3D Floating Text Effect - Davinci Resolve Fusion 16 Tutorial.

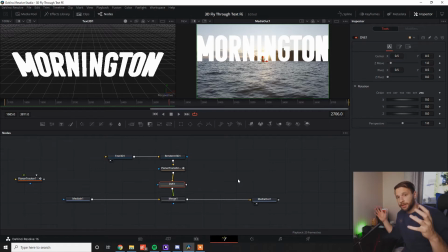249s
What I mean by that is the transform node, you'll be able to contract and expand, make bigger and smaller, whereas this one you'll be able to rotate it in the 3 degree plane, make it bigger or smaller in terms of relative to the camera, so you can move it towards or away from the camera, which is the effect I'm going to use for this one.
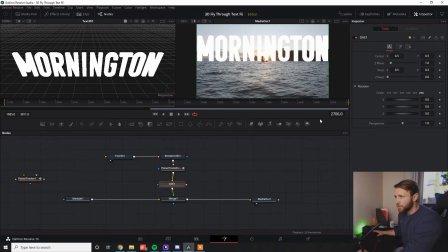266s
So first thing I want to do while we're at our starting point is I'm going to take the Z move, I'm going to drag this up so it's a little bit more relative to the scene. I'm going to click on the keyframe there. So as we move across, it'll still be tracking.
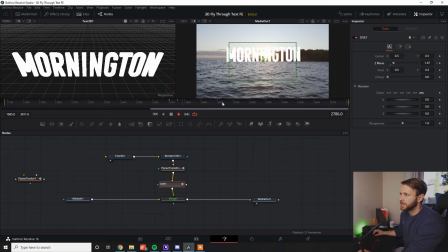284s
Keyframe there as well, just so we start at the start of the track. Tracking along, and as you can see, it looks like we're moving towards it at a much faster rate. Now all we've got to do is match that movement to the movement of the foreground, and you should be good. So what I want to do is go forward a fair few paces, and I'm going to drag this Z move all the way down.
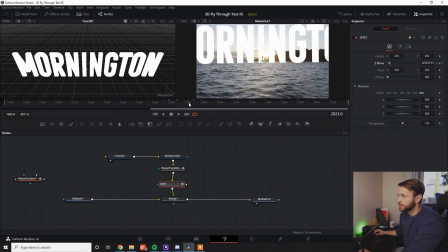303s
And you can see we fly right through it. It looks like it's coming right through the camera rather than just getting bigger until it gets too big for the scene. So if we play that forward,
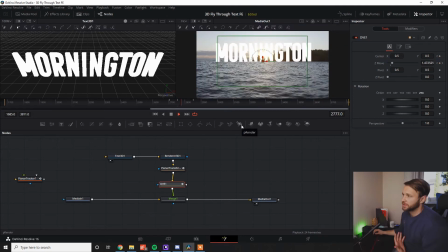315s
not too bad. So as you can see, guys, as we do this, it's looking a little bit better. It's flying towards the camera, matching the foreground. The only thing I'm not liking is that it's flying through this eye here. So what I want to do is grab our X pivot. I'm going to go back to here, a few frames beforehand, and I'm just going to drag that across.
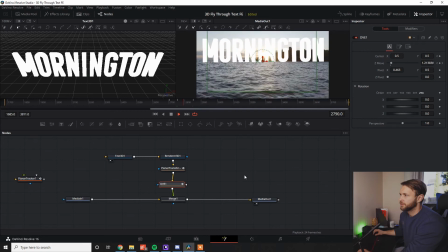333s
Now what we should see, it's going to fly right through that eye there.
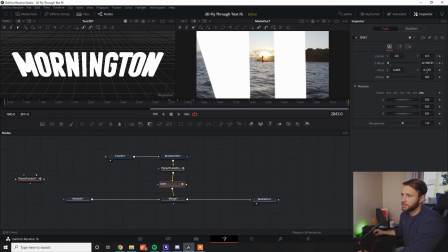340s
Beautiful. You can do the same with the Y pivot so that it's a little bit more through the middle, flying through the middle there.
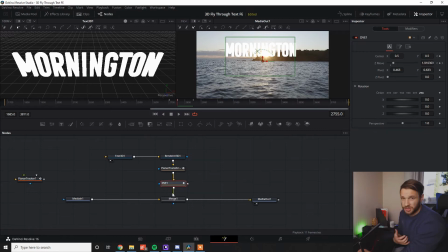349s
There you go. Now the one last thing I like to do to really add a bit of polish to this, guys, is because as you can see, it's quite static movement, using my good friend the Spline Tool. Now I do have a video about that one if you want to link it up here, about why you use the Spline Tool and why it's so important to use. So all I need to do is go to my Z move. It's all I want to select at the moment.
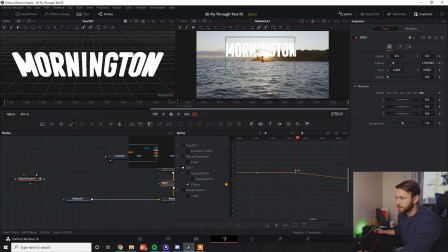368s
So I'm going to deselect the center path. I'm going to grab this and I'm going to drag across, press Alt S. I'm going to grab this node here. I'm going to drag that all the way along. Now, as you can see by this ramp, that's basically how quick or how slow or how condensed the effect is going to happen.
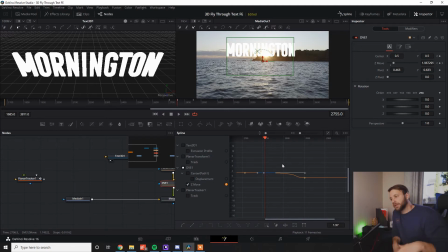388s
If you don't smooth these out, it's basically going to be linear. So that means it's just going to get from point A to point B in the most straightforward fashion that it can. If we play around with these, we can change the ramp up time or the speed that it actually all occurs.
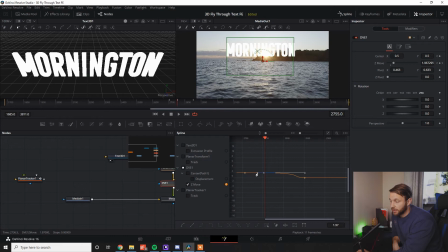401s
So if I pull this little tab out, it means the effect is going to start quite slowly, and then towards the end it's going to really ramp up. And I really want to drag this one down as well, just so that when it is flying through, it is nice and quick.
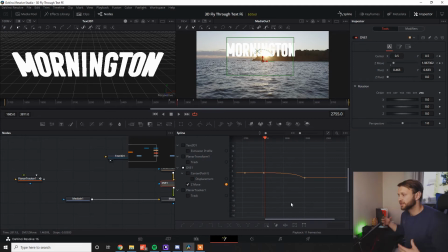417s
So if we watch this now, you're going to see it's kind of fly towards the camera, and much like things in real life, as it gets closer to us, it's going to look like it's moving faster. Much, much better. So the Spline Tool is absolutely essential to really pull off this effect, guys.
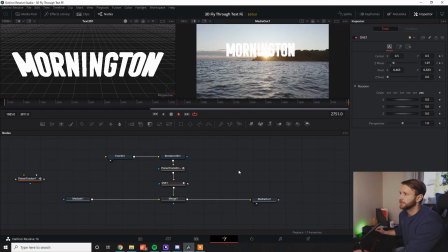434s
As we can see, if we go to the point where we start tracking, we've got the mornings in there, I'm going to follow it all the way through, and bang, nice and easy. Now, some people like to do a little bit of a rotation as well. So what you can do with the DVE tool, and this is why it's so cool, is change the rotation on it. So we might want to reposition this a little bit.
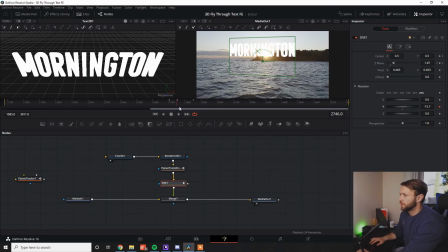454s
If we change the Y, and then what we can do is move all the way across to the point where it's going to hit us. Move that across as well. As you can see, it looks like it's rotating towards us.
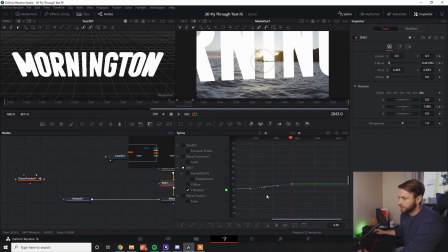469s
Again, our good friend the Spline Tool. Change the Y rotation, Alt S. Spin that out, drag it out.
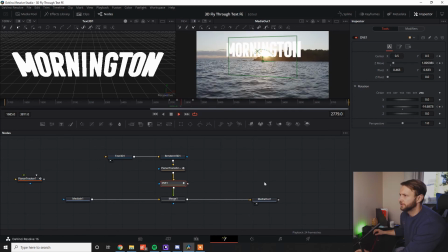480s
And as you can see, now we've got the Mornington sign pivoting towards us, flying through it, bang. Really, really simple, guys. It's very much the same as the last tutorial we went through, but there's a few little niggles and a few little things that you can play around with and really show off with the 3D text.